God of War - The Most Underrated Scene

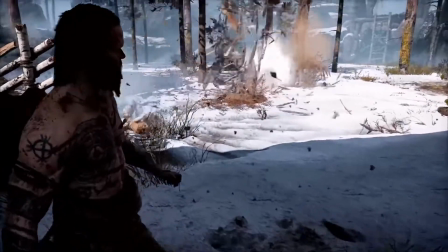[4:10]
The whole game is done with a handheld camera and virtually no cuts which makes for a really immersive experience for the player.
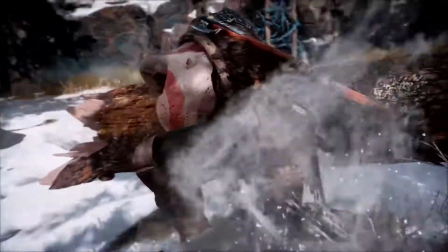[4:17]
But it does more than that.
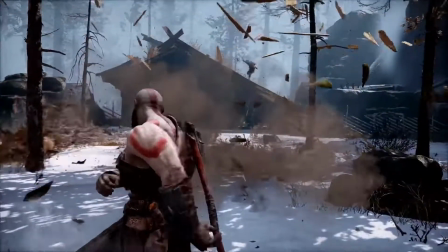[4:19]
It also lets us get seamless close-ups, transitions and pans for dramatic effects to build scenes just like a movie would.
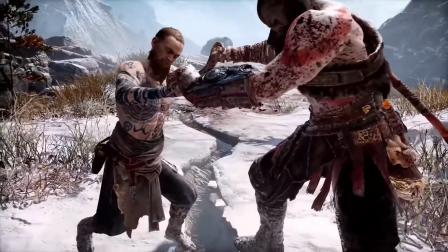[4:28]
Arguably I would say it's even easier to pull off here from a production standpoint as no one has to actually hold the camera.
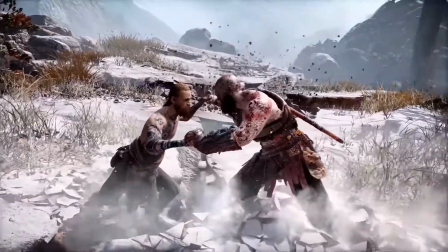[4:35]
And the transitions can be done so smoothly and effortlessly that it can be used
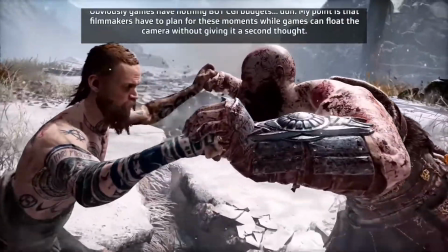[4:40]
in very creative ways much more without increasing budget for CGI.
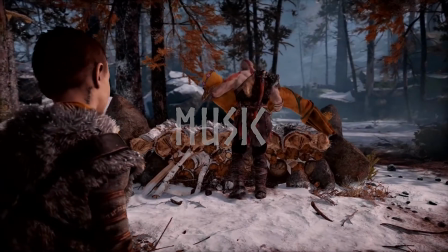[4:45]
Music. Let me preface this by saying I don't know music theory.
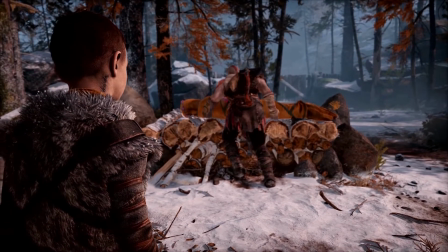[4:50]
I can't even play the guitar properly.
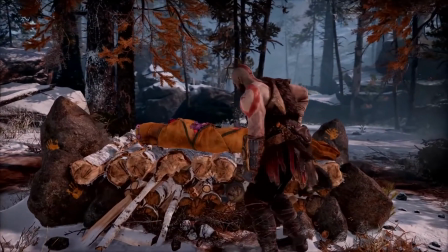[4:58]
Regardless, I listened to the soundtrack a thousand times and I'm at awe.
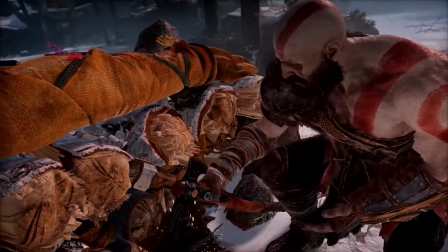[5:02]
It's such an emotionally loaded, punchy, but also sophisticated work.
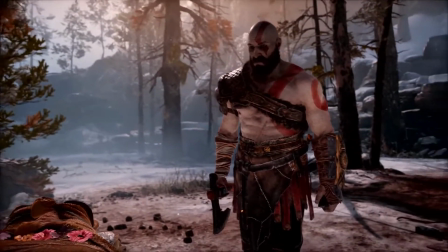[5:07]
I really spent a lot of time to try and pick up recurring instruments and musical ideas, otherwise known as motifs,
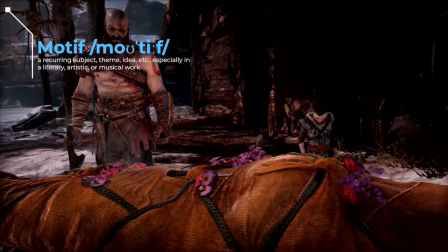[5:13]
with my untrained ears, so this will be my best attempt to recognize these motifs and transitions between them. But feel free to correct me if you have a better ear for this. So let's look at our scene. I'll point out the many examples of mirroring going on, where ideas and camera shots are reversed or duplicated, but you can spot them easily if you pay attention. There's something to analyze every second, but I'll try not to chop it up too bad. Roll camera.
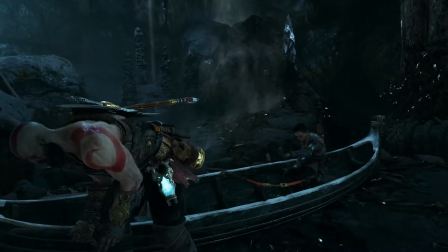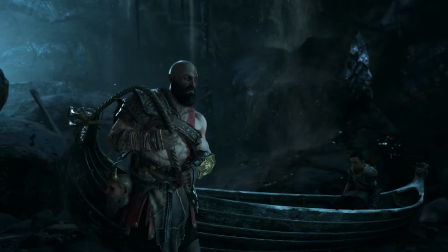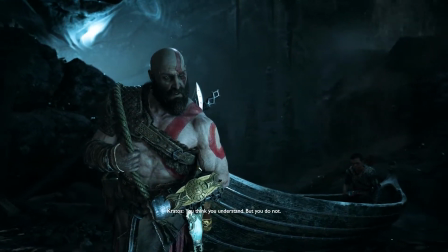[5:57] You think you understand, but you do not.
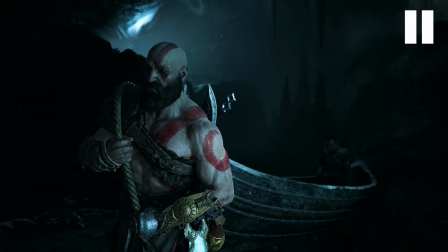[6:02]
The blocking and lighting of this scene unmistakably points to the subtext. Kratos is in the foreground, taking up a majority of the screen and lit well,
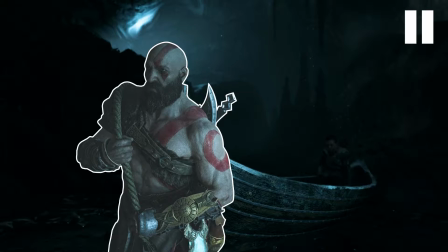[6:11]
while Atreus is in the background, far from the camera, small and in the dark, which signals his lack of knowledge.
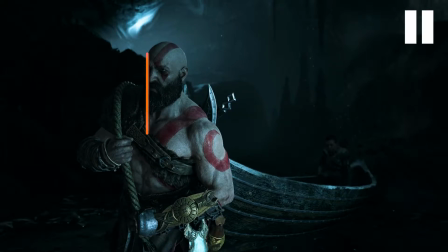[6:18]
The way they are staged also form a triangle,
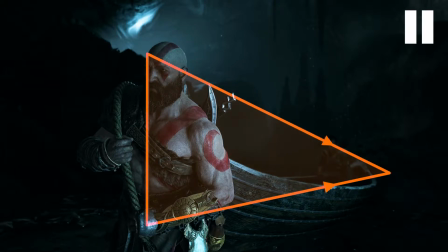[6:21]
again pointing to the subtext that this scene will be very important to Atreus as our eyes are guided towards him,
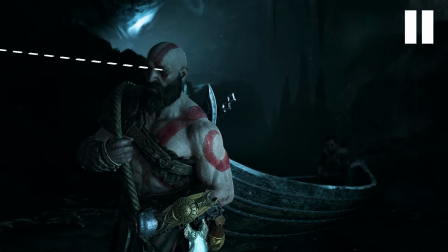[6:28]
but Kratos himself is looking out of frame, his mind is not yet with this interaction. The spotlight is figuratively and literally on Kratos for now though, shot from his tattooed side, which reminds us of his blood-soaked heritage.
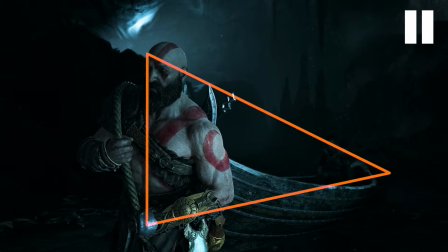[6:44]
Also, before you come at me saying that this shouldn't be a triangle, I think the boat guides our eyes too and it actually has some meaning to it as well, so sometimes I use it, but hey, if you don't see a triangle in the staging, that's fair. This is somewhat subjective and it doesn't take away from my point.
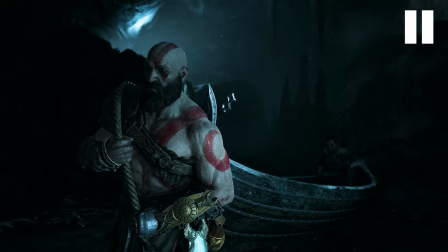[6:59]
Anyways, the camera's shifting focus and framing communicates Kratos' internal thoughts and what he's concerned with in particular throughout the scene, so we'll pay attention to that.
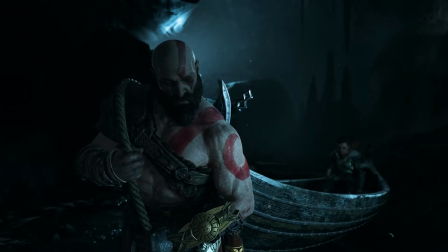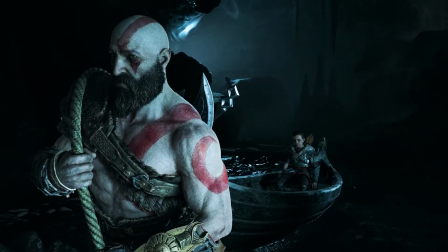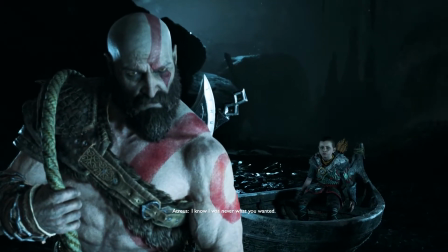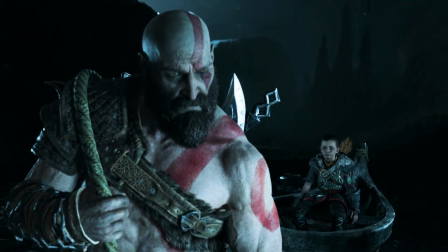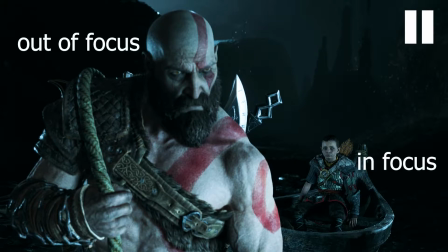[7:33]
So the camera pushes in and for the first time takes the focus off Kratos as he's concerned about his son not saying anything.
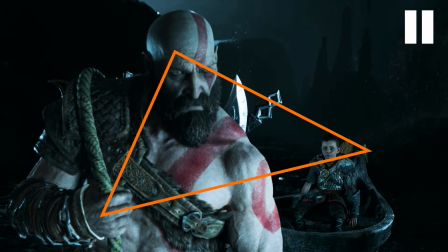[7:42]
This is further stressed by the fact that Kratos is now following our eye and starts the nonverbal conversation with his son. Atreus is still in the background but Kratos doesn't turn around to look at him because he can't face him because of the guilt that he showed
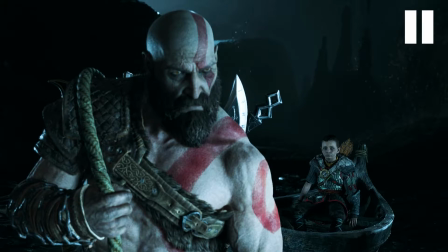[7:58]
up until this point in the story as an added benefit it gives us a clear view of christopher judge's outstanding acting in the crucial moment that's coming
up you
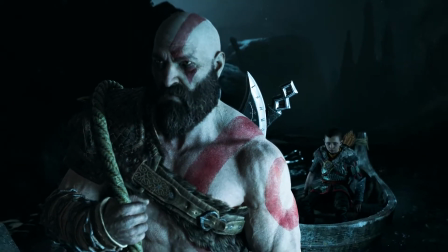[8:10] do not know everything boy no but at least i know the truth